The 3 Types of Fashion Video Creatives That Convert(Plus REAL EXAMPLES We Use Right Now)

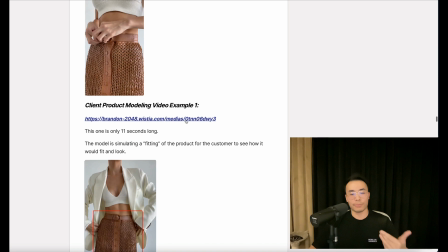248s
And this one is the model is simulating a fitting of the product for the customer to see how it will look and fit.
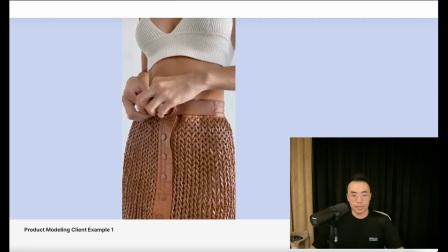253s
So here it is. So she's like putting it on, showing it on outfit.
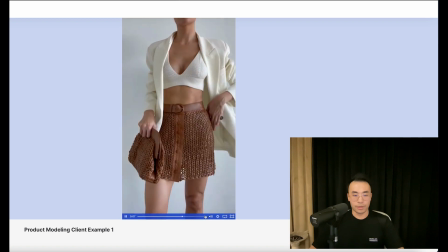261s
Boom, boom. Yep. Boom. You get the point.
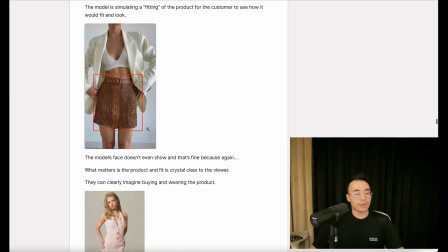265s
Now, the model's face isn't even showing and that's fine because again, what matters is the product is clearly and the fit is clearly crystal clear to the viewer.
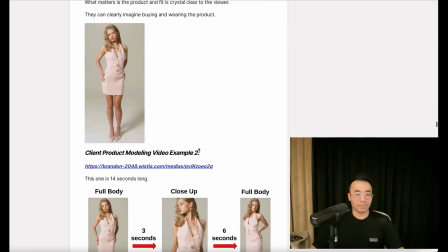277s
They can clearly imagine buying and wearing the product. Here's another one. This one is 14 seconds long.
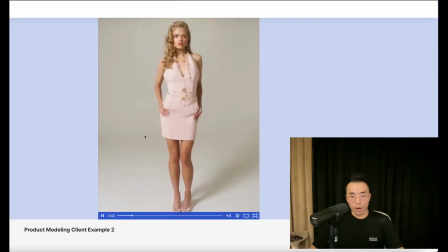284s
So here's one model, one product. All right. Boom.
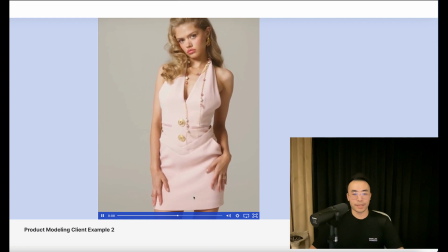290s
You saw that blur. We'll go into that in a second. And then the rest is just the full body fit again.
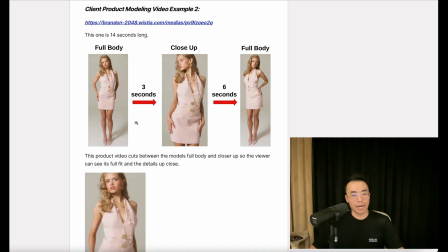297s
Now, this product video cuts between the model's full body and closer up so the viewer can see its full fit and details up close. So three seconds, transition here. Six seconds, transition back to full body.
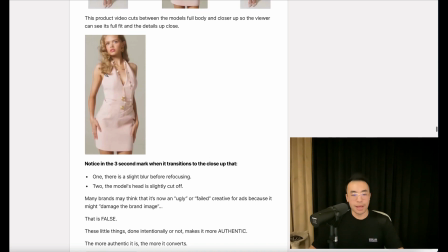308s
Notice in the three-second mark when it transitions to the close-up that one, there is a slight blur before refocusing. Two, the model's head is slightly cut off. Many brands might think this now an ugly or failed creative for ads because it might damage the brand image.
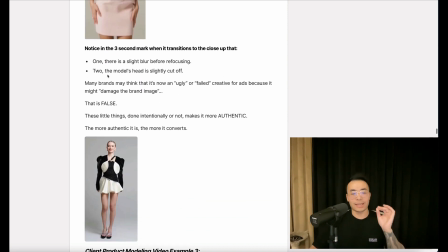322s
That is false. These little things done intentionally or not make it more authentic.
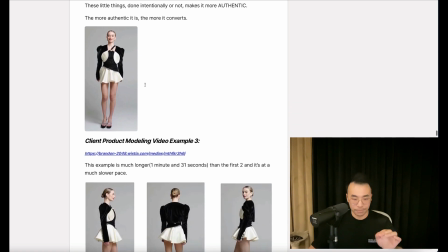327s
The more authentic it is, the more it converts. Now, client product modeling video example three.
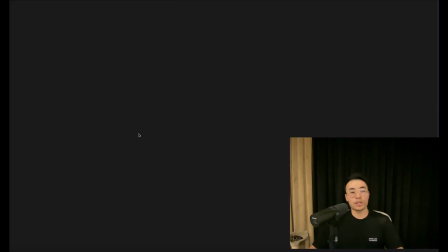333s
This example is much longer than the first two and it's a much slower pace. So I won't play through the full video. I'll skip through it.
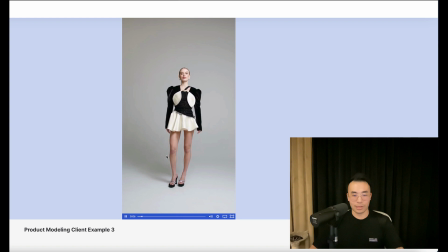338s
So first, I'll show you how slow it is. Look, slow-mo video. Very slow, right? Very slow the model's just rotating in a circle okay the video's loading right here you go rotating a circle you get the
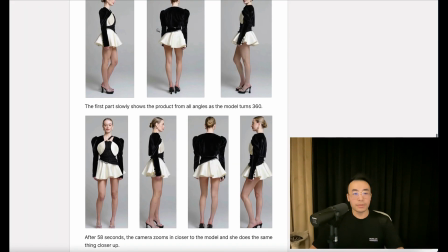352s
point so let's break it down the first part slowly shows the product from all angles as the model turns 360.
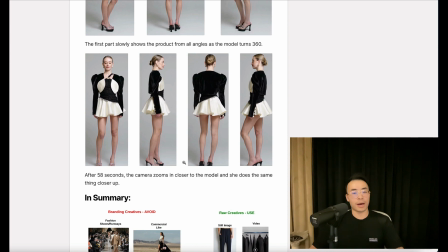360s
after 58 seconds the camera zooms in closer to the model and she does the same thing closer up.